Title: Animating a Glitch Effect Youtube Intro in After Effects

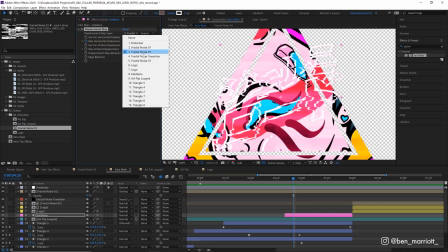So we add the displacement map effect to this layer, and then we take the map layer from this fractal noise comp that I just showed you with all our black and white glitches.
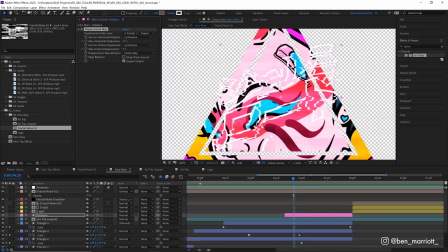And what this effect does is displace and distort our layer, our katakana logo layer here, based on how bright our displacement map layer is, our glitchy black and white comp. Let's turn transparency off for a second so we can see this a little bit clearer.
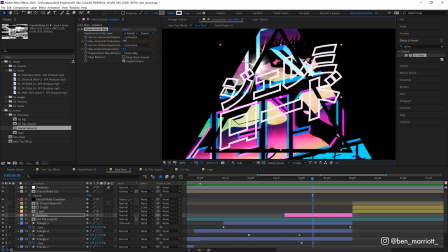So when we increase the maximum horizontal displacement, because our map is made of these long glitchy strips,
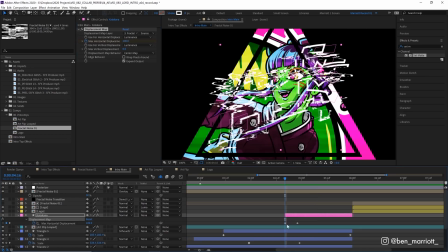the more we increase this, the more it pulls apart this layer in a sort of glitchy way. At the start, we've keyframed this at 100% maximum horizontal displacement,
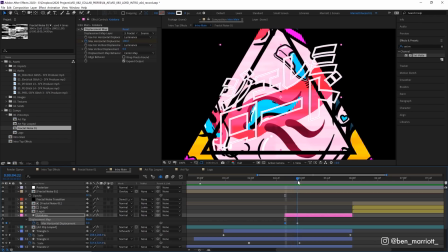so it's pretty glitched out at the start, and then we keyframe it down to 0 just a few frames later.
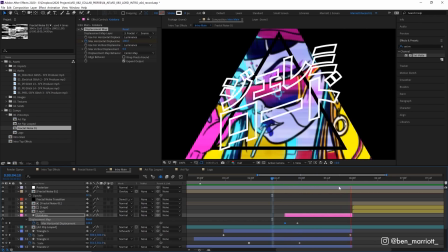So that just looks like it's glitching in from nowhere. And then we've got Jeremy's logo, finally.
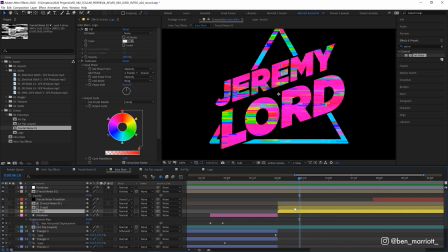Now we've got 3 layers of logo down here. The bottom two are duplicates of a comp that has his logo in it.
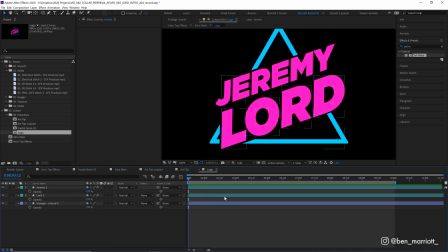The comp just has his logo in it. There's no animation in there, nothing special. But the bottom of these two comps has some effects applied to it.
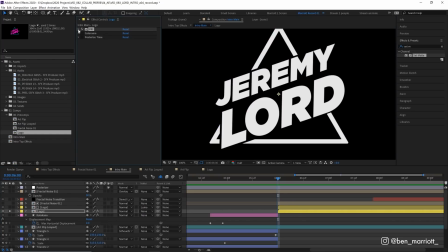Let's solo that layer and take a look. First, we have a fill effect set to white, which just makes that whole comp white.
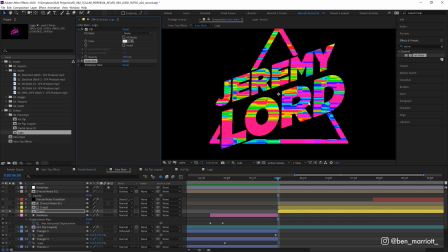Then we have the effect Colorama, which then changes it to this crazy hypercolored effect. And this is looking really glitchy because if we go into our effect here, we've selected add phrase from that fractal noise comp again, the black and white glitchy one.
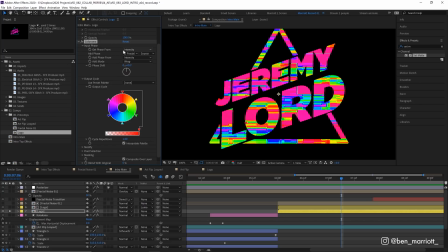So what this is doing is taking the black and white values of that glitchy comp and then outputting that as these hypercolored, super saturated colors here.
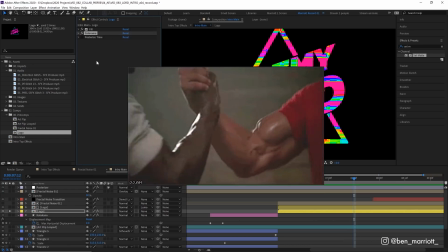And then we get this look that kind of looks like Predator's thermal vision. And then one last effect on top of that is posterized time set to 6 frames per second.
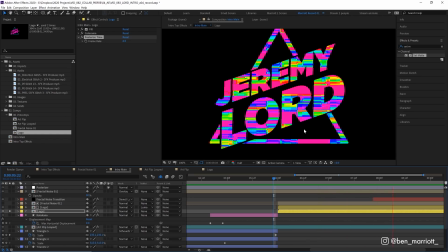So that this animates slower and isn't too overwhelming for the audience. Now this still looks a bit too crazy.
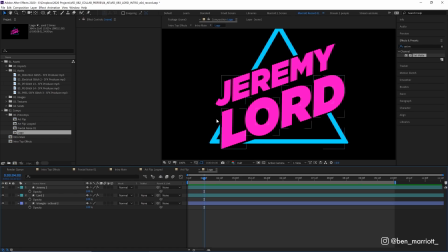I wanted to keep some of the pink and cyan colors from Jeremy's original logo. So that's what the next two layers are doing.
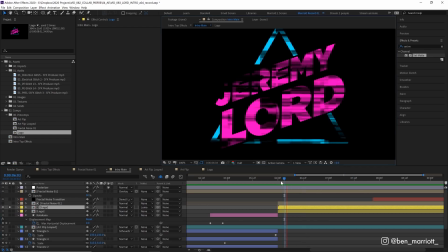If we solo just this top version of our logo, we can see it's Jeremy's flat colored logo, but let's turn our transparency on.
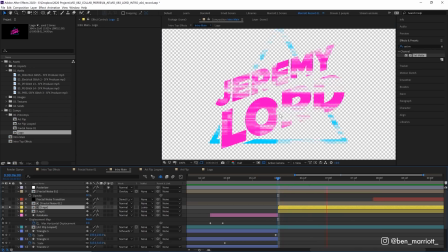And now we can see it's transparent in our glitch pattern.
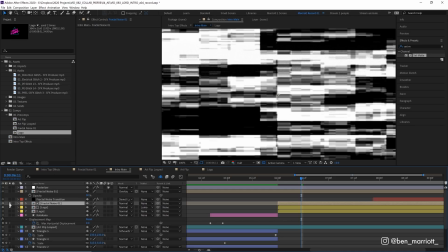So this was done by placing a copy of our glitchy fractal noise comp on top of that logo layer, and then selecting on our logo's track mat and selecting Luma Mat.
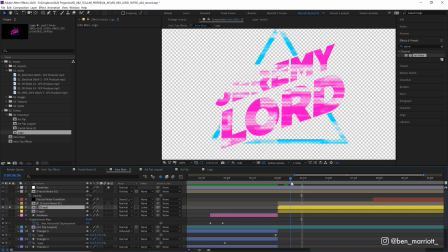And what that does is take the black values from our glitchy fractal noise comp and make those areas transparent in our logo. And then we place that over the top of our crazy looking colors. We still get enough of the colors we want as well.
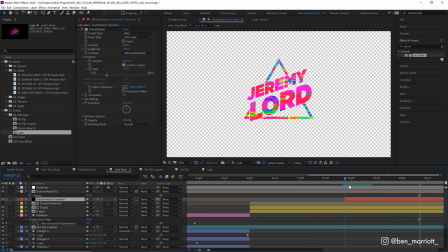And for this all to animate out, we've got a fractal noise transition. So this last layer is a solid with the fractal noise effect applied to it.
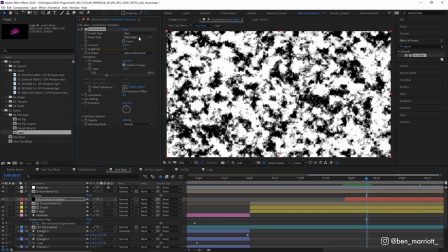This time the noise type layer is soft linear, not blocky. And we've cranked the contrast way up to almost 500.
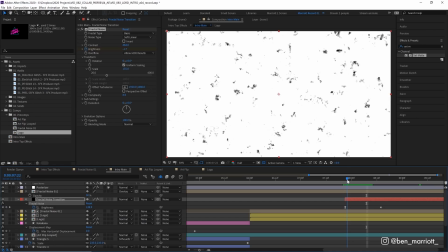And we're only keyframing the brightness. So at the start it's really bright, almost white, and then goes to almost black.
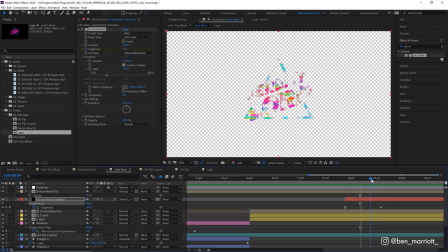And then we set the blending mode to stencil luma, which makes the black areas transparent, cutting through every layer underneath it.
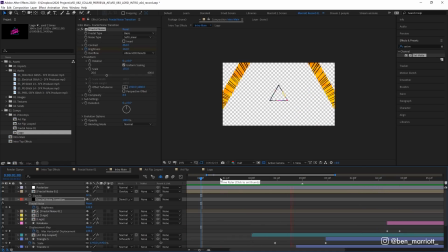So it kind of dissolves away. And that's everything in our main comp. Let's go into the final effects comp where we really add a lot of the cool effects.
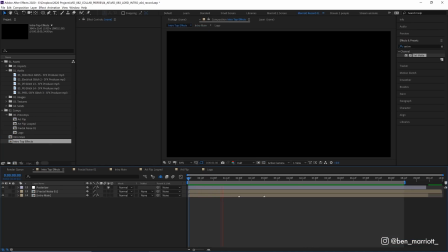So in our top effects comp, we've got three layers. At the top, we've got an adjustment layer with posterized time set to 12 frames per second to keep things at that lower frame rate because there's a few animated elements happening in this comp. And then we have again our fractal noise comp with our black and white glitches, just so we can refer to that later.
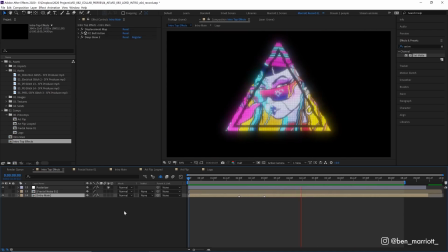That is hidden, so you won't see that. And then we've got our intro main comp, which has these LED glitch effects applied to it.
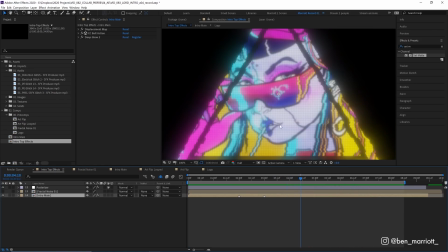So there's three effects on this comp. Let's go through them one by one. The first effect is a displacement map.
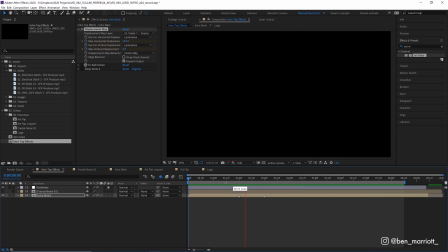This works exactly how we did the Katakana logo. I'm using our fractal noise as the displacement map layer. And at the very start, we can see we've got our max displacement up pretty high at 160. And then that goes down to zero at the start.
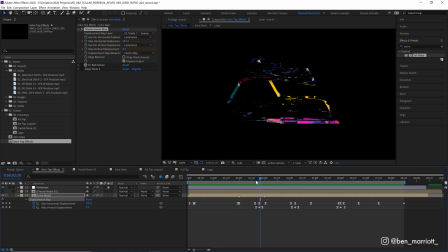So we get our triangle glitching in. And then where we've got a cluster of keyframes is where we've got our displacement going from zero up to something higher like 200 and then back down to zero.
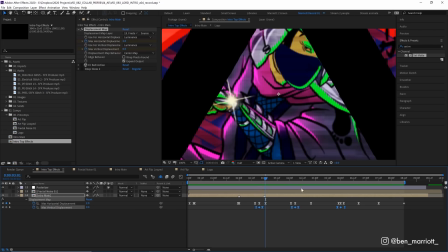And I'm doing a little bit on our vertical displacement as well. But really most of the glitch is happening horizontally.
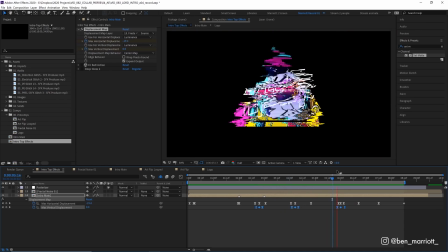We have a small one here. And then we have a big one when we transition into our logo. And because we're essentially cutting from these triangles with the artwork in them to the logo, this glitch really helps mask that transition.
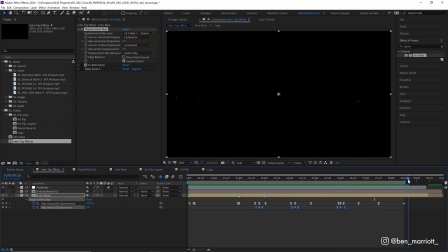And then at the end, we have it finally glitching out as wide as we possibly can. And then we've got the effect CC ball action.
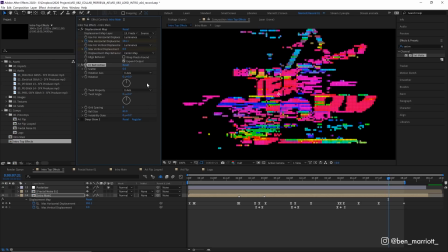And this is normally used for turning your animation into balls where you can scatter them and have some cool effect there. But we're gonna use it with no scatter and set the grid spacing really low to 2 and the ball size low to 55.
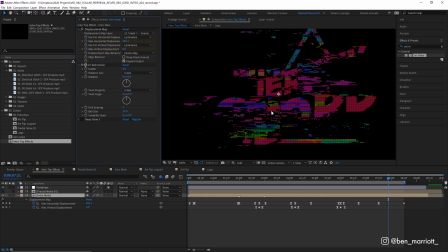So when we do that, we essentially get a square pixel grid with a gap between each pixel. And I really like that because it turns this sort of weird, a bit gross looking distortion into what I think is a kind of really beautiful pixelated mix of colors and just makes everything look like an LED screen.